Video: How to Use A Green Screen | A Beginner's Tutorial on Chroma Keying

At the end of the sequence a new complete frame is recorded and the whole process starts again. The benefits of this cleverness is much smaller file sizes than if each frame had been recorded complete in an iframe codec, the downsides come in the edit, as each time a cut is made to the footage, your editing software has to recreate that sequence behind the scenes, creating a new complete frame where you made that cut. This is why older machines can often struggle with compressed codecs such as H.264. With iframe, reconstruction isn't necessary, so your machine won't be working as hard. This can be important for post-intensive workloads and when you need every individual frame captured, like for green screen and VFX work.
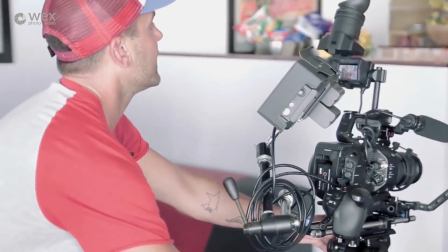[4:48]
We use Sony FS7s for the majority of our work, it's a flexible camera, both at home on location, run and gun style, or set up in the studio.
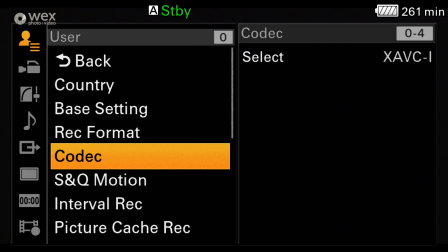[4:56]
It's got the ability to record internally 4K at 8-bit 420 in the XAVCL codec,
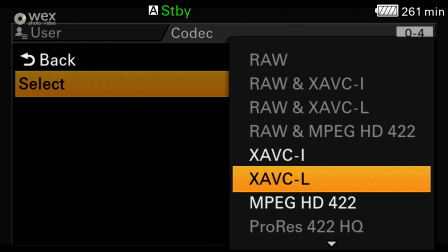[5:03]
or 10-bit 422 with XAVCI. If you've got a beefy edit set up with plenty of fast storage space, then you can record up to 12-bit RAW with an additional adapter, which would of course give you a chroma subsampling of 444. However, unless you're shooting for really high-end, like cinema, then this bump up in quality is not usually worth the added cost.
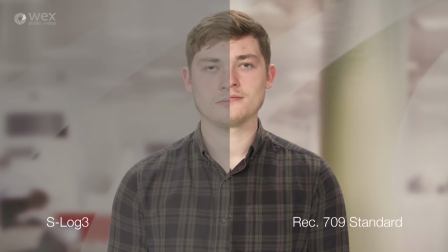[5:23]
We usually shoot in an S-Log3 picture profile, with the benefit being more dynamic range, giving us more flexibility with the whites and blacks in post. The more information retained in a higher bit codec allows us to push the footage more in the edit. However, it can slow down your workflow due to the higher file sizes and more computing power needed. We find that if you set up your shot properly, then 10-bit or perhaps even 8-bit codecs will be absolutely fine. A green screen isn't just a stand-in for the action. If you make it portable, it can get right where the action is happening.
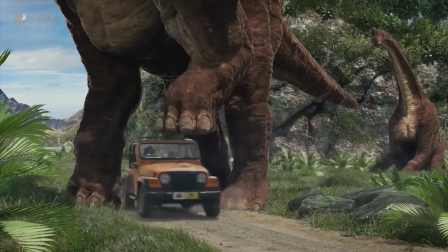[5:56]
We shot an ad for a theme park's new dinosaur attraction last year. Now, we're a small team working from a relatively small studio.
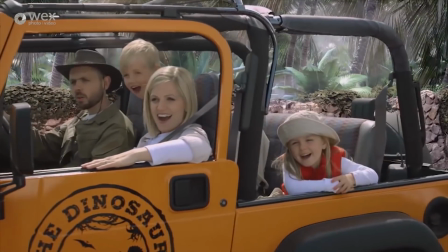[6:03]
We can't fit dinosaurs, jeeps and a crew of actors all under one roof, so shooting outside against a portable green screen allows us more room for action and those all-important special effects.
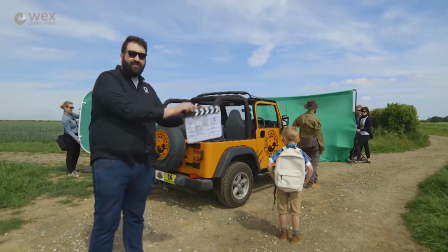[6:13]
The challenges are also greater, lighting can be harder to control. Space can also be an issue. When using green screen, you don't want your subjects to be too close to the green as it can cause shadows. This can be a problem as the difference in light will make it harder to keep. This is easier to control with more room, but you do have to be mindful of getting that distance just right.
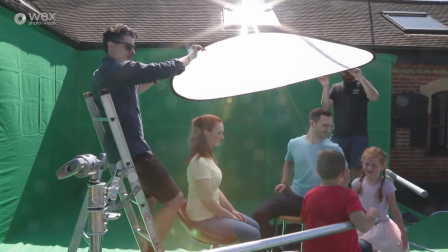[6:33]
Great natural light can do most of the work for you, but we shot this during a particularly sunny day, so we needed to diffuse the light a little to ensure it remained even.
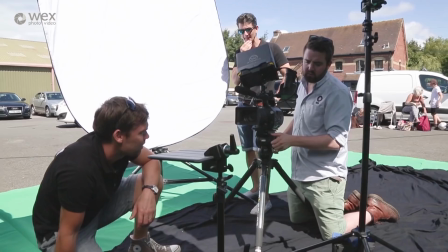[6:41]
In this case, as the background footage is outdoor, we can allow the natural light to do most of the work for us. The shoot on any project is often only half the work, and that's especially true when using a green screen.
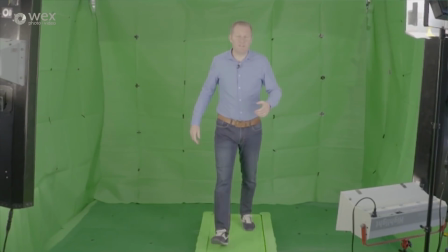[6:53]
The differences between this and this are impressive, right? You know a green screen project has been successful when your disbelief is suspended just enough that you forget a green screen has even been used. As we discussed before, the setup, lighting and equipment used is key to ensuring this success, but this goes hand in hand with what goes on in the editing suite.
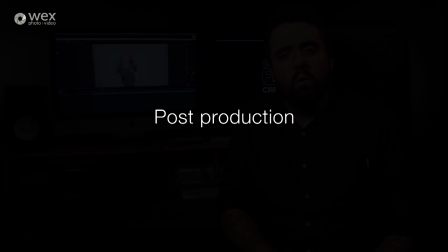[7:13]
Let's have a look. We do most of our post-production work in the Adobe Creative Suite. Color or chroma keying is the term used to describe the technique of removing a color, usually green or blue, from an image. Now you can key in Premiere Pro, which has got pretty decent in recent years for this kind of work, but we do all our keying in After Effects as we find it gives us much more control and generally gives better results. It's also much more powerful as a compositing tool, which is the process of pulling multiple bits of footage, images and graphics together to form one clip. This is when the quality of the footage you've got makes a difference. Lower resolution and more compressed footage will be harder to key as there is less detail saved within the video file.
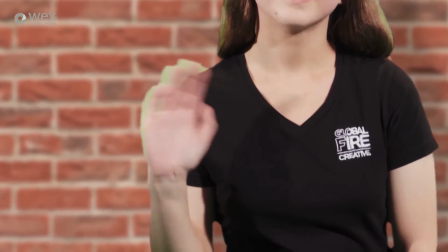[7:56]
As you can see here in this highly compressed shot of Alice, The lack of detail in the dark spots and hairlines makes it difficult for the software to get a good key.
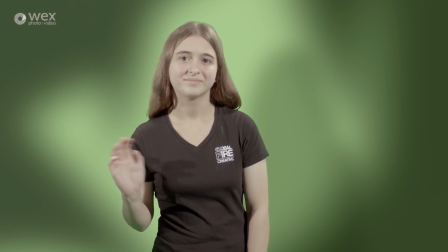[8:04]
And in this shot, where the green wasn't lit evenly, it's going to be really hard to remove any green at all.
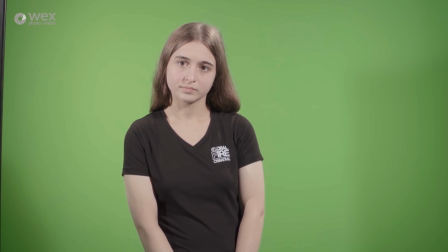[8:10]
You can also see the difference between an 8-bit and 10-bit image with the colour banding across this part of the green.